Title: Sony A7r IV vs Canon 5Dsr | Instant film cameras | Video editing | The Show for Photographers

This isn't going to be an editing tutorial on a specific piece of editing software. More of a creative look as to why we've chosen the edits we have, how they flow and what else we can do to influence the end result. Let's start at the beginning.
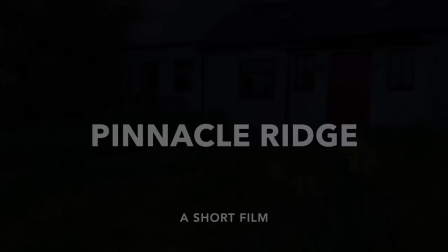We chose to fade up the very first clip as this creates a smoother intro to the video and it also mirrors the music track.
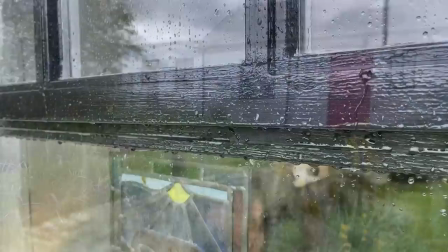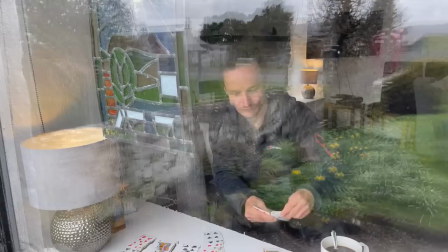It's important to have a few scene setting clips to start your story.
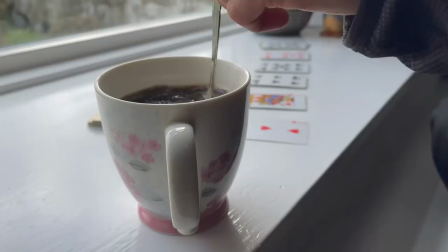Using a combination of static shots containing movement and shots where the camera was moving just like we explained earlier in the series.
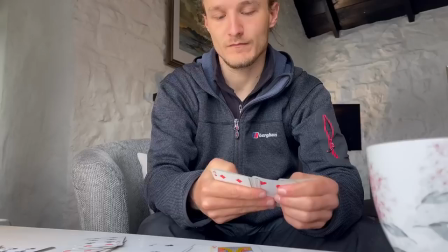Try not to linger on shots for too long as it's really important to create pace and try to grab the attention of the viewer.
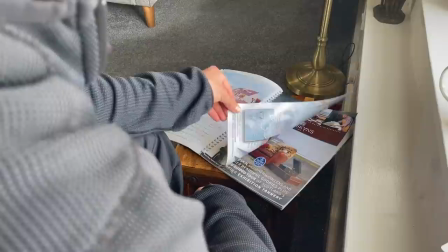We also used sound effects where appropriate but only subtly. Don't overdo these. On the subject of audio if you want to include music it is important to choose a track which is suitable to create the desired mood. Having a music bed saves a lot of work when it comes to sound effects as without music we would have needed to have sound effects for every single clip. This adds to the workload massively so if you want to simplify the process make sure you use suitable music.
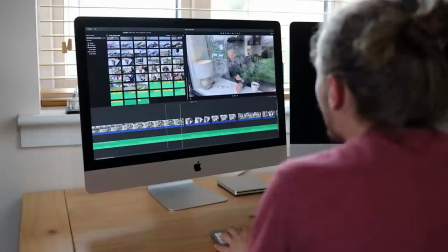Please remember that you cannot use commercially released tracks if your video will be uploaded online or endorses a product.
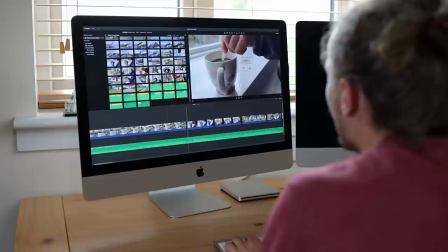We used a site called Epidemic Sound to source the music for our short film.
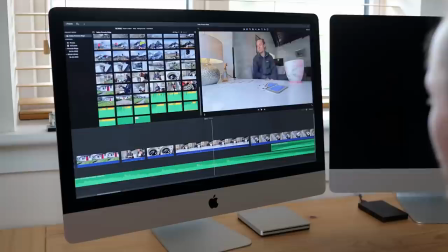The start or introduction to our story lasted 40 seconds at which point we needed a change of pace and mood.
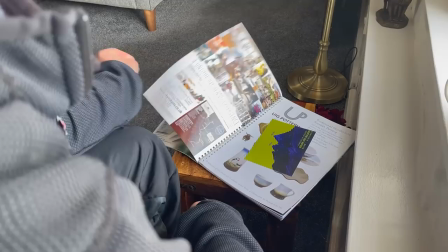The music used for the intro was melancholic to reflect boredom and a lack of inspiration but we now needed to change to a more optimistic and hopeful track.
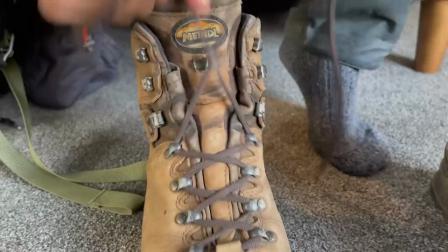This has to happen as the postcard is discovered and the idea to explore the mountains is sown. Changing from a solo violin track to an upbeat tinkly piano did the job.
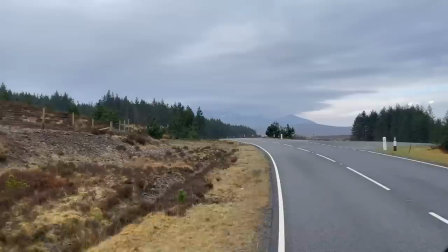We use a combination of different camera angles to give the viewer a 360 degree immersive experience.
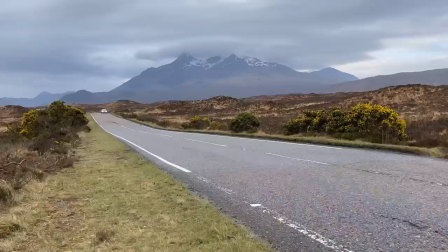Using a mixture of internal and external shots of the car puts the viewer in the driving seat as well as putting the character in his surroundings,
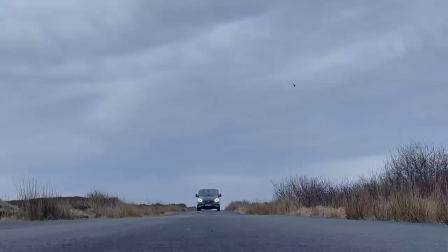which are an integral part of the story.
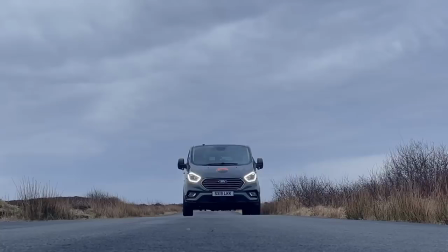Think creatively when shooting your footage and don't be afraid to try ambitious and quirky shots. If you can leave the viewer wondering how you did something then it will help keep their attention. Each clip we recorded is far longer than the part actually used. Be ruthless with the content you end up using. Don't be tempted to use all of every clip. Typically we only use about five percent of all the footage recorded, sometimes only using a few seconds from a 60 second clip, sometimes not using some clips at all, even if they required a lot of effort to shoot.
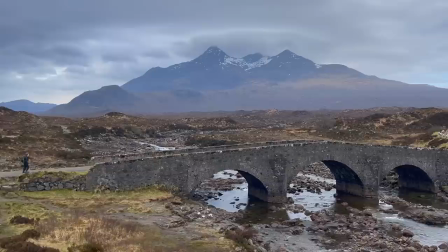If they don't add any value to the story, don't include them.
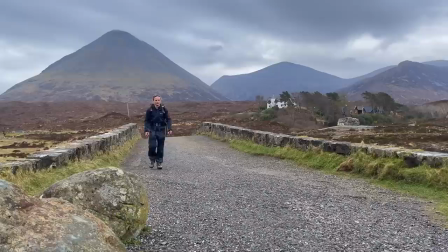We're now into the main body of our story and need a second change of music,
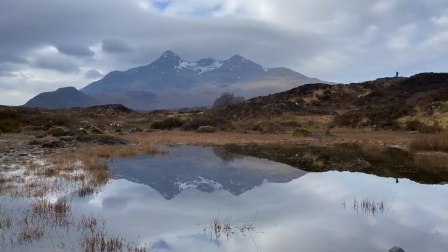so we opted for something with drama and tension to suit the landscape and the jeopardy of the approaching journey.
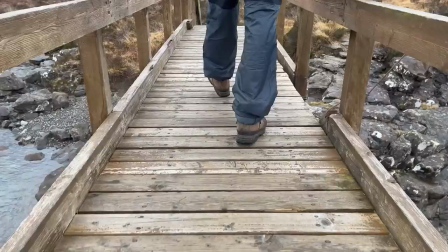Once again we're using a combination of close-up and distant shots. This adds to the immersive experience for the viewer, making them feel engaged in the story.
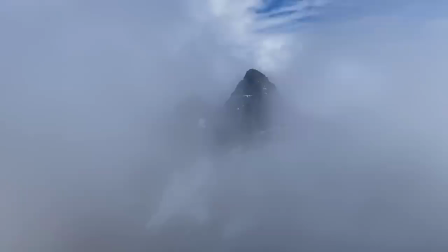As well as filming the main character it was also important to include some scene setting shots of the landscape,
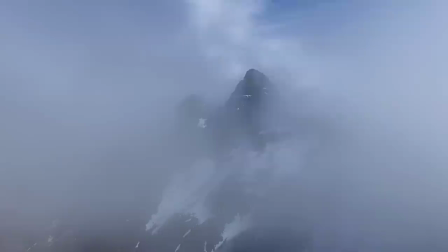such as water flowing and clouds moving. This is basically landscape photography in motion. You could even try a time lapse but often it is easier to just speed up normal footage which is what we did here. I'm not doing anything clever here, just doing simple chop edits.
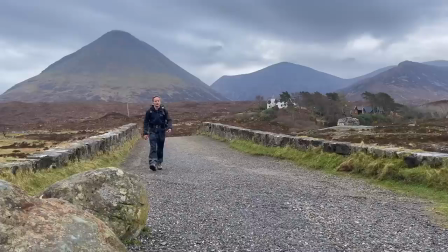Don't fall into the trap of trying to do anything too creative by using too many crossfades or swipes.
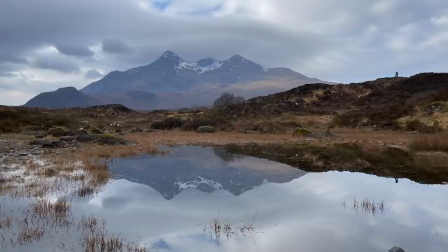We only had one crossfade in the entire sequence and that was to transition between the start and main body of the story when we also had a segue music change. I'm also paying attention to ensure I continuously change the viewpoint. If you edit together too many shots that are either behind or in front of the subject this won't be very engaging.
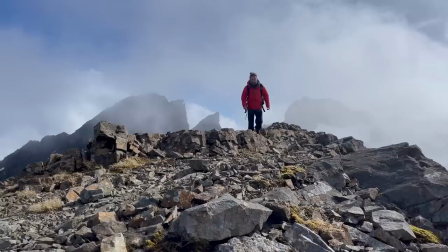This is partly done at the filming stage and partly done at the editing stage.
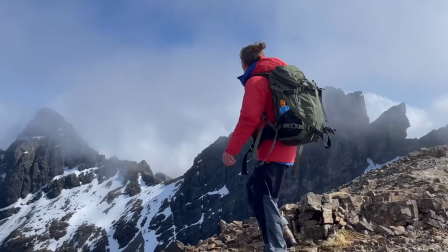The climax of our story had to be both visual and aural, so it was important to synchronize the music crescendo with the reveal of the mountain view.
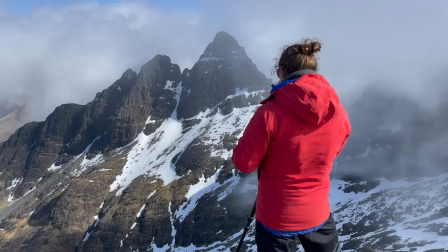We then cemented the fact that this was the view on the card by providing a first-person view of the two together.
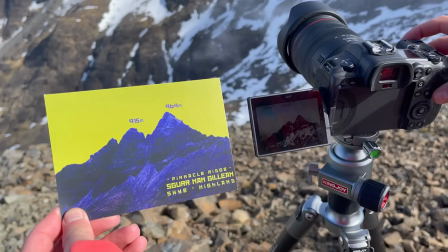This is the perfect end and it would have been a mistake to include anything after this other than the shot from the camera.
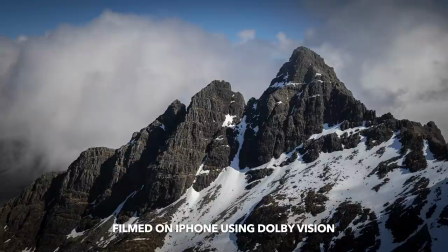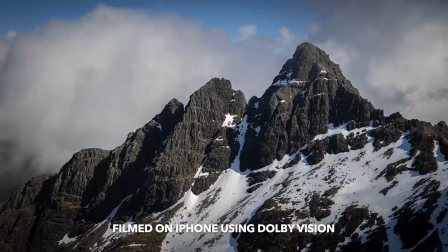Finally we ended with some text. It is always good to do this but keep it to a minimum.
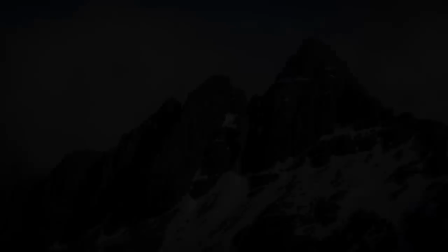Don't start listing a load of credits as that's a real turn-off.
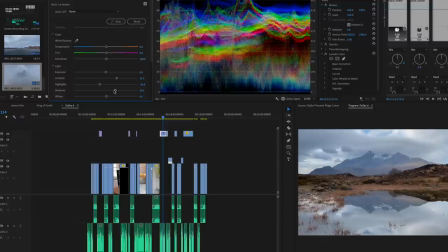If you shoot your footage on a digital camera then once all the edits are in the right place you'll need to grade all the clips individually to ensure they are colour matched and looking their best. We let Dolby Vision do this for us by shooting on an iPhone 12 but any iPhone from 2019 onwards will allow you to do this.
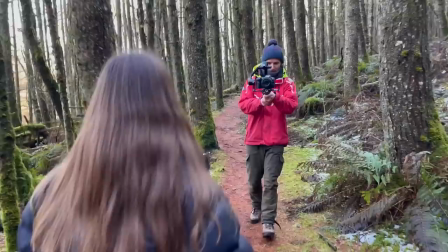This saved us loads of time when it came to post-processing. Basically we had to do nothing.
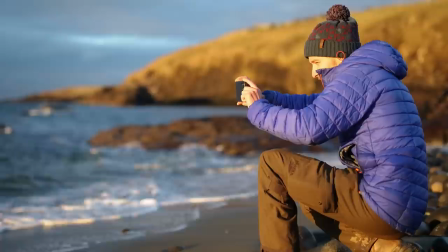We hope you've enjoyed our Video Academy series. Thanks to Dolby for partnering with us. Hopefully you're now armed with enough information to give video a try for yourself. As we mentioned right at the start of this series video can be a great way to draw attention to your stills work whether that's on social media or on your own website. Moving images are always more engaging so use that to your advantage.
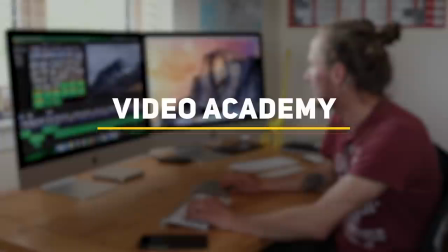Good luck and let us know how you get on but most of all have a bit of fun. Okay so at the start of the show I asked what is the most expensive camera ever sold? Was it a the Hasselblad from the 1969 moon landing, b a prototype Leica from the 1920s, c Fox Talbot's box brownie known as the Foxbox or d the Phase One XT IQ4? The answer was b the prototype Leica from the 1920s sold for 2.97 million dollars in 2018. That's just about enough to pay for the entire Photography Online team to come and photograph your birthday party. So sadly we are out of time again but don't go just yet because I want to tell you what you can look forward to on the next show. We will be in Utah looking at a new location for photography, Harry will be telling us why he thinks digital is better than film and Marcus sets off on another mission possible adventure even though he's still got to complete the last one that he started three years ago. That is all coming up in just a couple of weeks time so do make sure that you join me for that. Until then take good care but most of all take good photos. Now these are ideal for portraits of friends and family. Family? What's family? Now these are great for taking portraits and record shots of friends and family. Family? What's wrong with me? Good luck and God's sake sounded like I was signing off from a visit to the International Space Station. Now before we pitch these two together, together against each other, for God's sake, each clip, clip, clip, each clip, clip, clip.